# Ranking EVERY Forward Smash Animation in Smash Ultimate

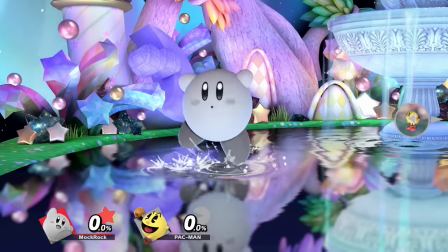So Samus is a character that is not symmetrical and some of the characters that are symmetrical in smash will do a like sort of shuffle
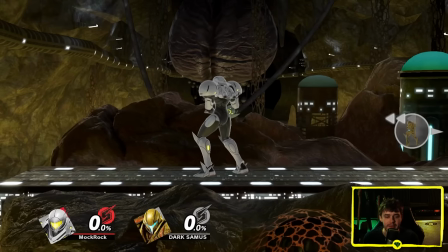to one side or the other rather than a full pivot when they turn around she's not in that camp so it does read actually fairly differently from each
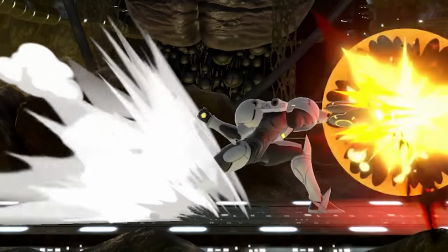side why is that okay so what's going on is when she uses her hit to the right her head disappears whereas if she does the same thing
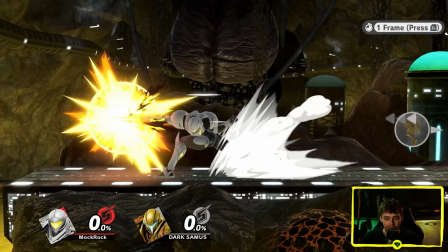to the left you still see her head really exaggerated poses as you can see here like in isolation this looks pretty bizarre but i'm going to
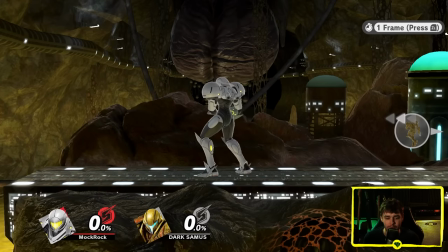emphasize again this is why you don't actually judge animations in slow motion because if you look at it at speed it just makes things feel
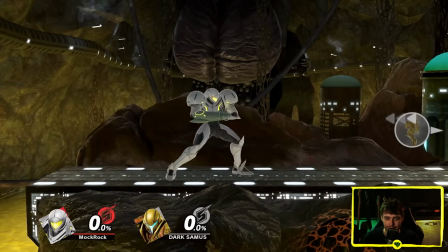a bit more impactful you don't really notice how contorted her body is look at this they took the time to animate her cannon opening up and closing when
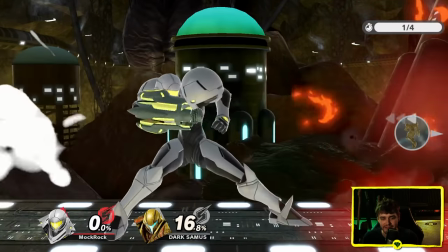she fires the blast they didn't need to do that that's a cool bit of attention to detail because again in the middle of an actual fight you're never ever going to
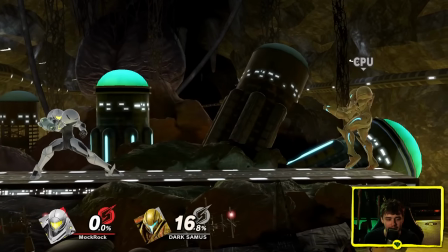notice that like you see the tiniest tiniest little hint of the cannon closing but like if that little flourish at the end
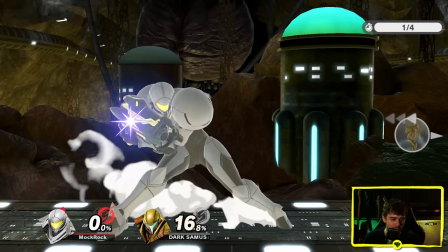of the animation wasn't there would anyone be complaining about it no chamber animation is actually pretty cool here too look so she's actually holding the cannon with her other arm so
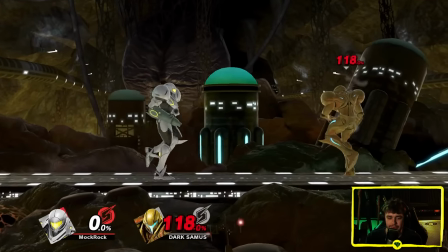she can like use it to help throw the cannon out sense of impact for the sour spot honestly feels a bit too
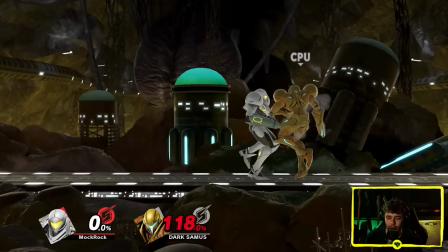weak sour spots are allowed to sound like sour spots but it's not really that sour right it's still a very killing forward smash for the sweet spot though
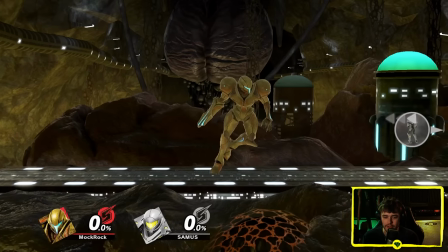like that does feel pretty hefty switch and rolls to dark samus definitely not doing the same pose dark samus tends to have a lot of
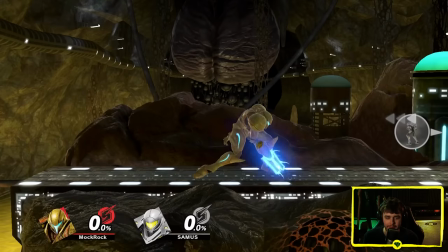sort of wilder more out of control animations which makes sense considering the context
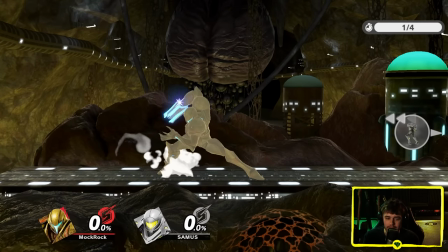um let's take a closer look so the chamber it's not doing that cannon
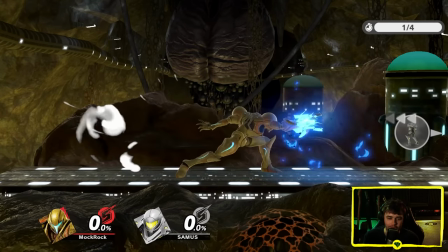throwing thing and then its arm just kind of flings behind it
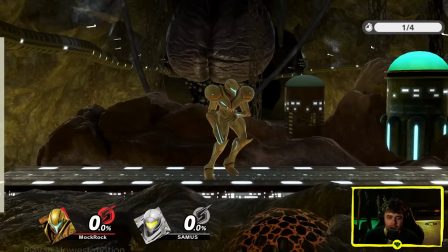uncontrollably oh oh cool detail there look at the tendrils on the cannon as it
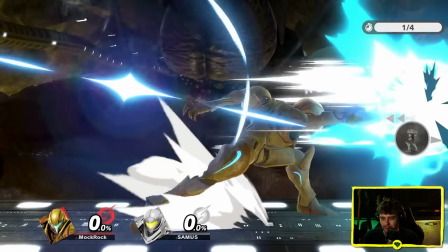comes back into position oh i've never noticed that before that's a really neat detail i think both of these get some solid b tier placements
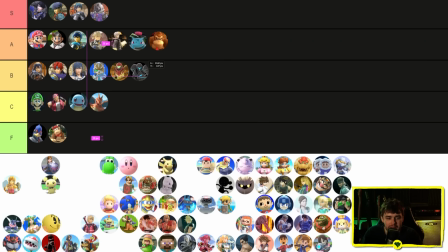they're cool there's some nice little detail hidden in there but at speed you don't really notice it so much and like the concept behind them it's a punch with an explosion behind it it's not the most creative thing in the entire world do zero suit samus while we're
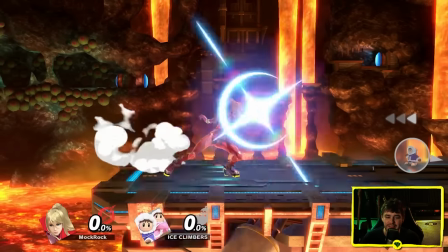here yeah this is this is not a whole lot of anything
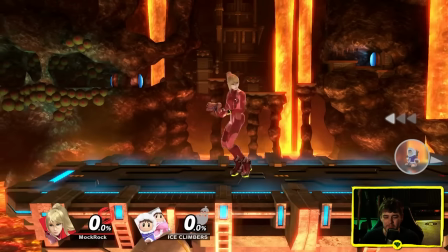it's like two kicks what exactly is she doing with those kicks so this is actually way clearer now she's doing like
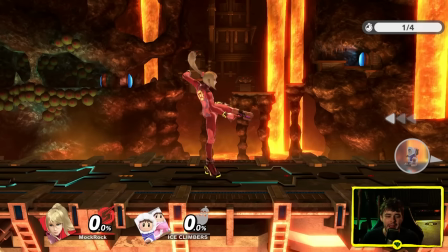a roundhouse kick and then plants that foot and does like a back kick or a side kick with the other foot this is kind of an issue i've noticed with multiple
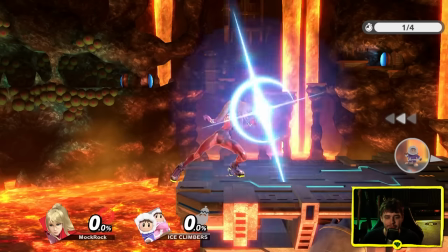of zero suit samus's animations they look way better in slow motion than they do at full speed here that's pretty reasonable you
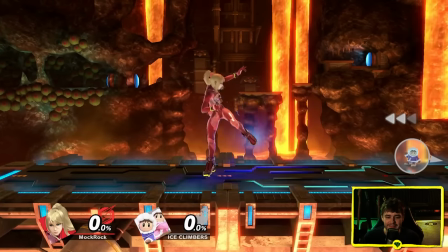speed it up and it's like it's kind of hard to tell what's going on
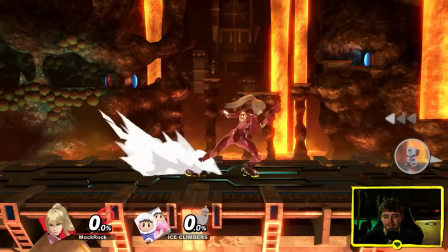like it's clearly a double kick but maybe
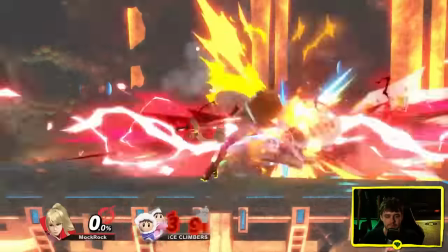just a little bit on the messy side and again like it's a multi hit so connecting with it that one honestly doesn't feel that good which makes sense considering this is
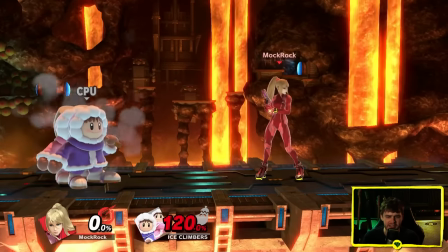one of the worst forward smashes in the entire game but i'm not giving it credit for that the rocket high heels thing.
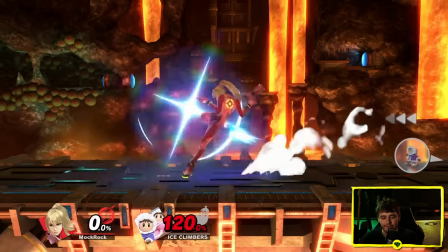I remember that being like a bit of a source of controversy when she got this in Smash 4.
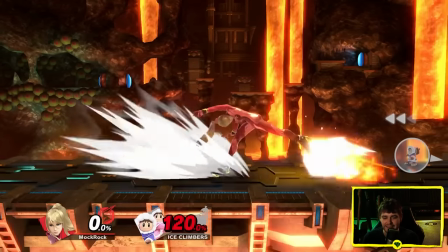She has never worn high heels in the Metroid games and it's like yeah you know honestly I kind of get it.
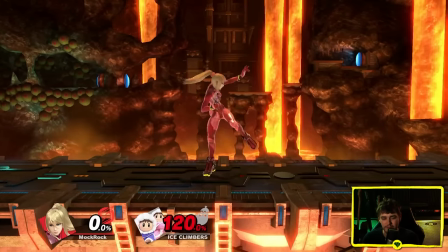This is what you needed to add them for? Really? This is the best you could come up with?
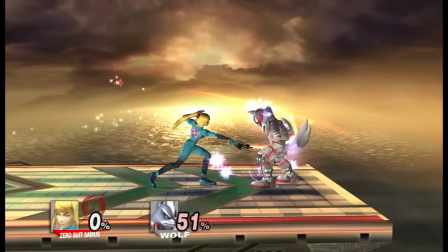It's a shame too because I thought her forward smash and brawl was also pretty underwhelming and there was definitely a lot of room to improve but what they went with here is just kind of lame.
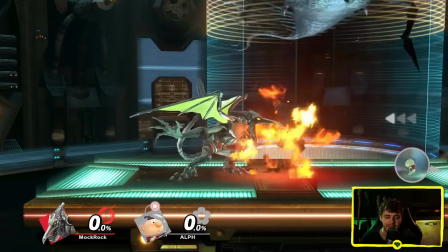She's had a rough go in this category. Ridley. Ridley's honestly feels pretty nasty the entire thing has a really great sense of weight behind it yeah there's the wind up and look how quickly that comes
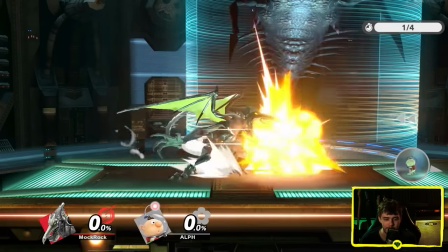out chamber animation is strong it's got a good pose and then just bam kind of generic honestly and in a lot of ways actually feels less
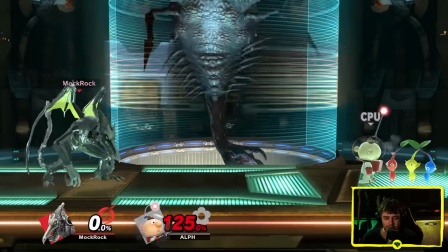visceral than many of his other attacks despite this being the most powerful tool in his kit in terms of impact it's helped out so much by that scream
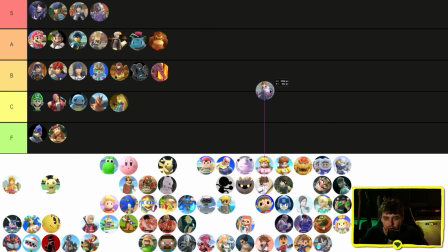that ridley does that makes a big difference for me ridley's gonna go in b tier zelda squad link young link to link zelda sheik Ganondorf.
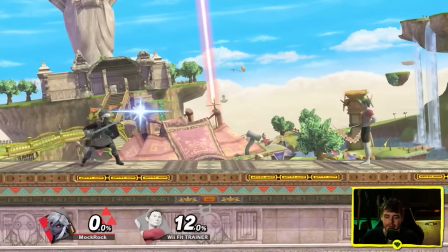Link is unique in that he gets the projectile when he's at 0%, sort of a nod to the classic Zelda games.
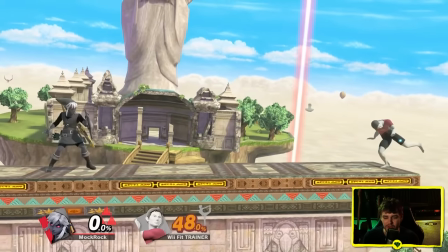That's a cool detail. Animation itself isn't really impacted that much by it. It does make him the only character I need to boost the percent on though.
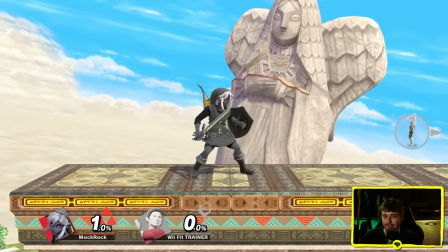This looks like a sword move.